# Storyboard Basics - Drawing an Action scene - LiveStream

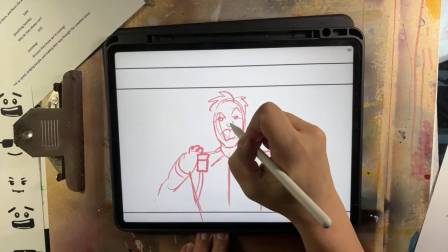32:36 That's what this is all about. How do we get what the editor needs?
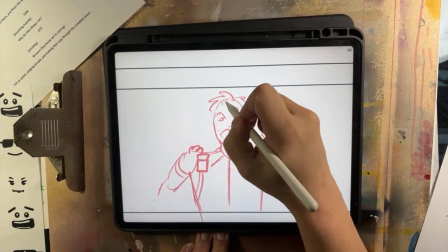32:40 This is one of the things I learned in film school back in the day when we learned on actual film
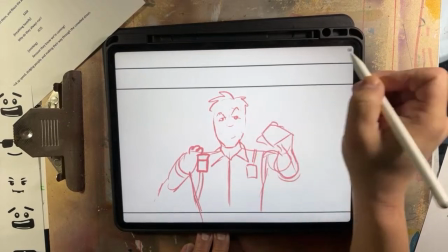32:46 and edited on actual film on actual Steenbecks, 16 millimeter Steenbecks.
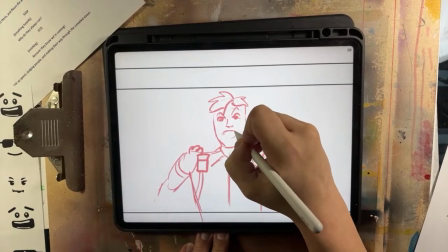32:54 And they said, get your editor what they need. And if you want to know how to tell a story, start editing.
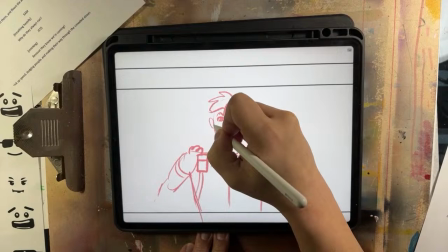33:02 Don't direct, don't write, start editing, right?
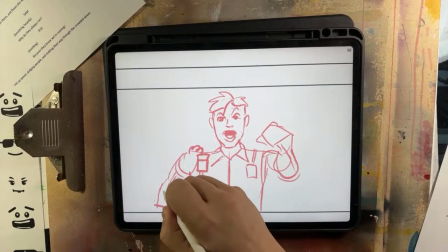33:07 Because then you're going to know exactly how you're going to tell your story.
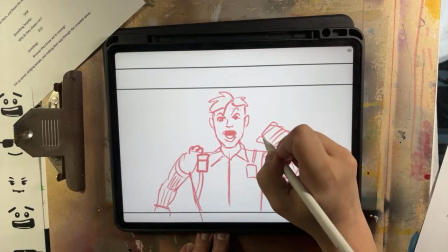33:13 What shots do you need? How is pacing? An editor will make you a better director.
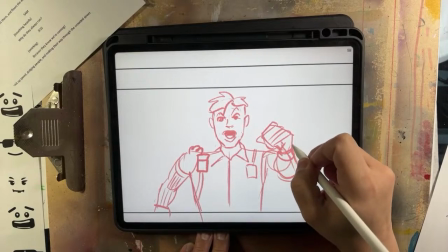33:19 A writer will make you a better storyteller.
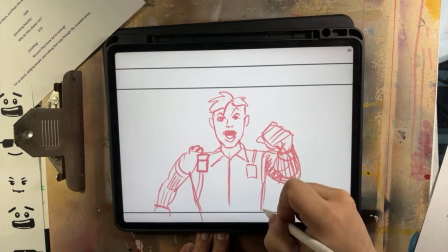33:25 Planning your shots as rough as they are like this will make you a better cameraman.
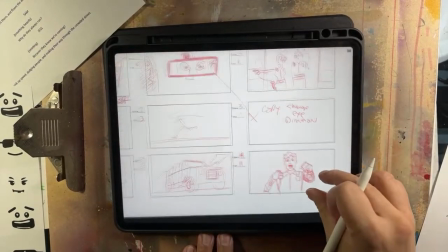33:30 All of these things are linked and connected. That's basically how that works, right?
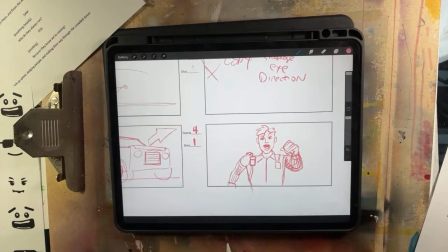33:35 Then we'll have a matching shot of just saying, because they know we're coming. That is like the most brilliant writing I've ever seen written by.
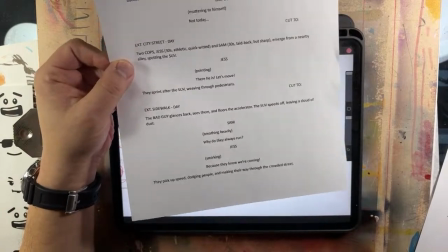33:42 If this wasn't written on crayon, I would have thought this was something like NCIS or some crap.
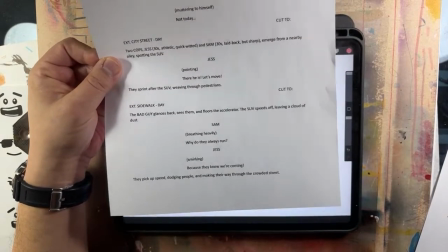33:48 Like that's how bad AI is making scripts. I'm just letting you know, that's AI.
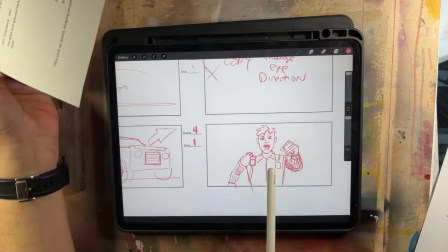33:53 This isn't. I've worked a lot with AI.
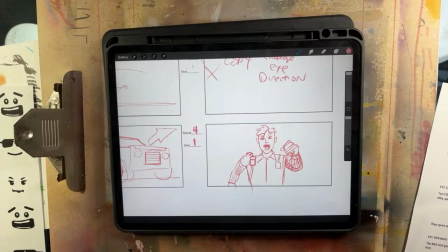33:56 AI still doesn't understand the nuances of specific things, of camera placement, of on the day,
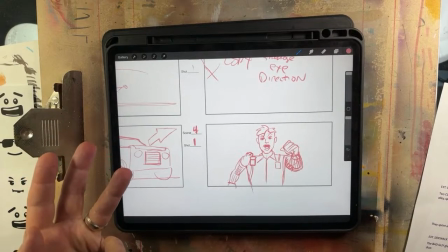34:03 of what's going to happen with which actor can we film on a day according to schedules.
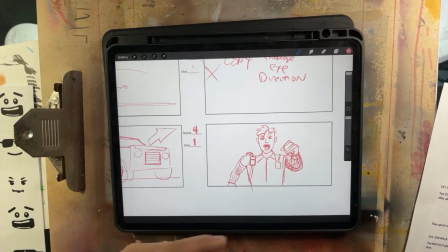34:09 Maybe the actors aren't available and they don't show up for 2 weeks, so we got to get the shots with this guy down because he's got to be gone at the end of the month, and the other actor is in. They just got to get all this availability. The more you're in the machine, the more you understand there's so many things
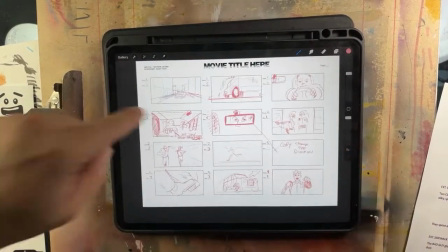34:24 involved with creating something like this shot on this day, okay?
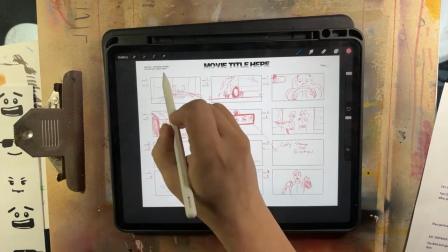34:30 So that's what we have here. That's how you plan going from left to right, down, left and right, okay?
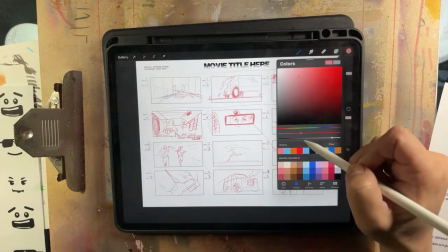34:38 And that's how I make these panels happen, is I go like that. So let's just go over this and take a look.
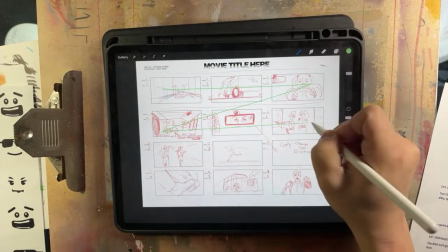34:44 We start here and we go this way, cross, down, cross, down, cross, down.
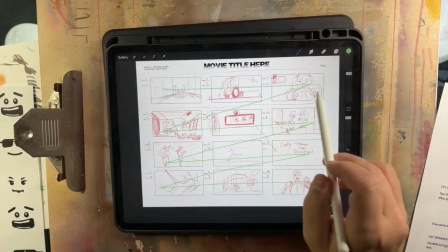34:52 Every panel will move to the next one easily, moving left to right.
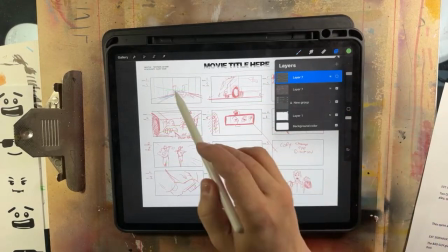34:59 The camera angle and the motions change when he comes around the left side of the corner and goes down the left.
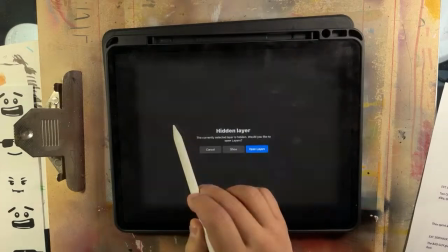35:07 He's moving right to left. Only in here are we able to see that he is actually
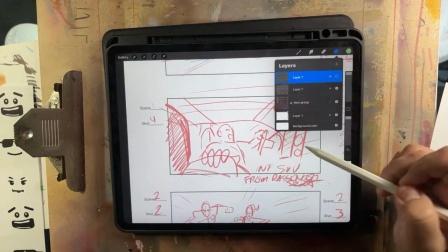35:15 facing right, because he's constantly moving right frame, right?
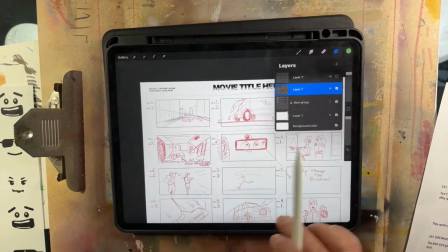35:21 He's going to be moving right frame because once they start chasing him,
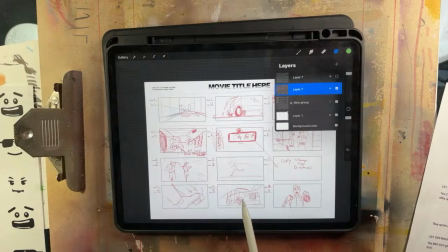35:26 we change the axis and move him to the right, moving left to right, not right to left, because he's going to lose because they're going to catch him. They're moving left to right afterwards. They were moving on the right to left.
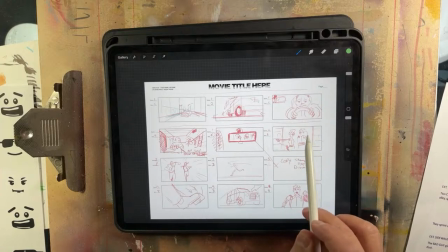35:39 They're weaker in position, so they're on the right side of the frame. Just like on the last video, if you guys want examples of how I can take 3 different movies of different genres and connect one scene of 2 characters talking to establish power in the scene,
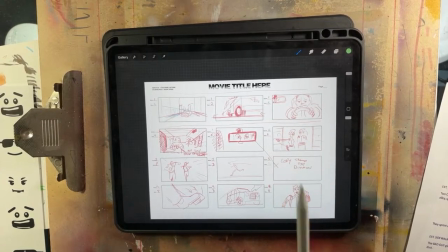35:56 let me know in the comments and I'll put that together so you guys can understand what we can do with the power of left to right. And I have some good suggestions I've actually used in class.
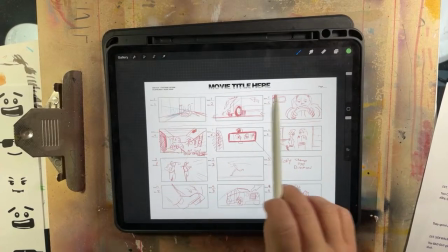36:10 So that's how we establish an action scene with more than 6 panels, telling a bit of an action story.
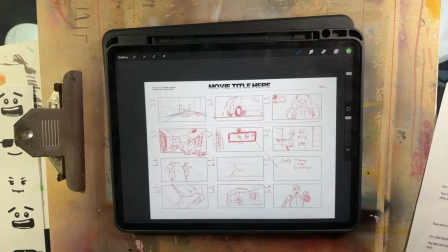36:19 That's the live for today, guys. I hope you guys liked it. I like doing it. Like and subscribe. Come back. Hit the bell. Leave a comment. Say hey. Thanks.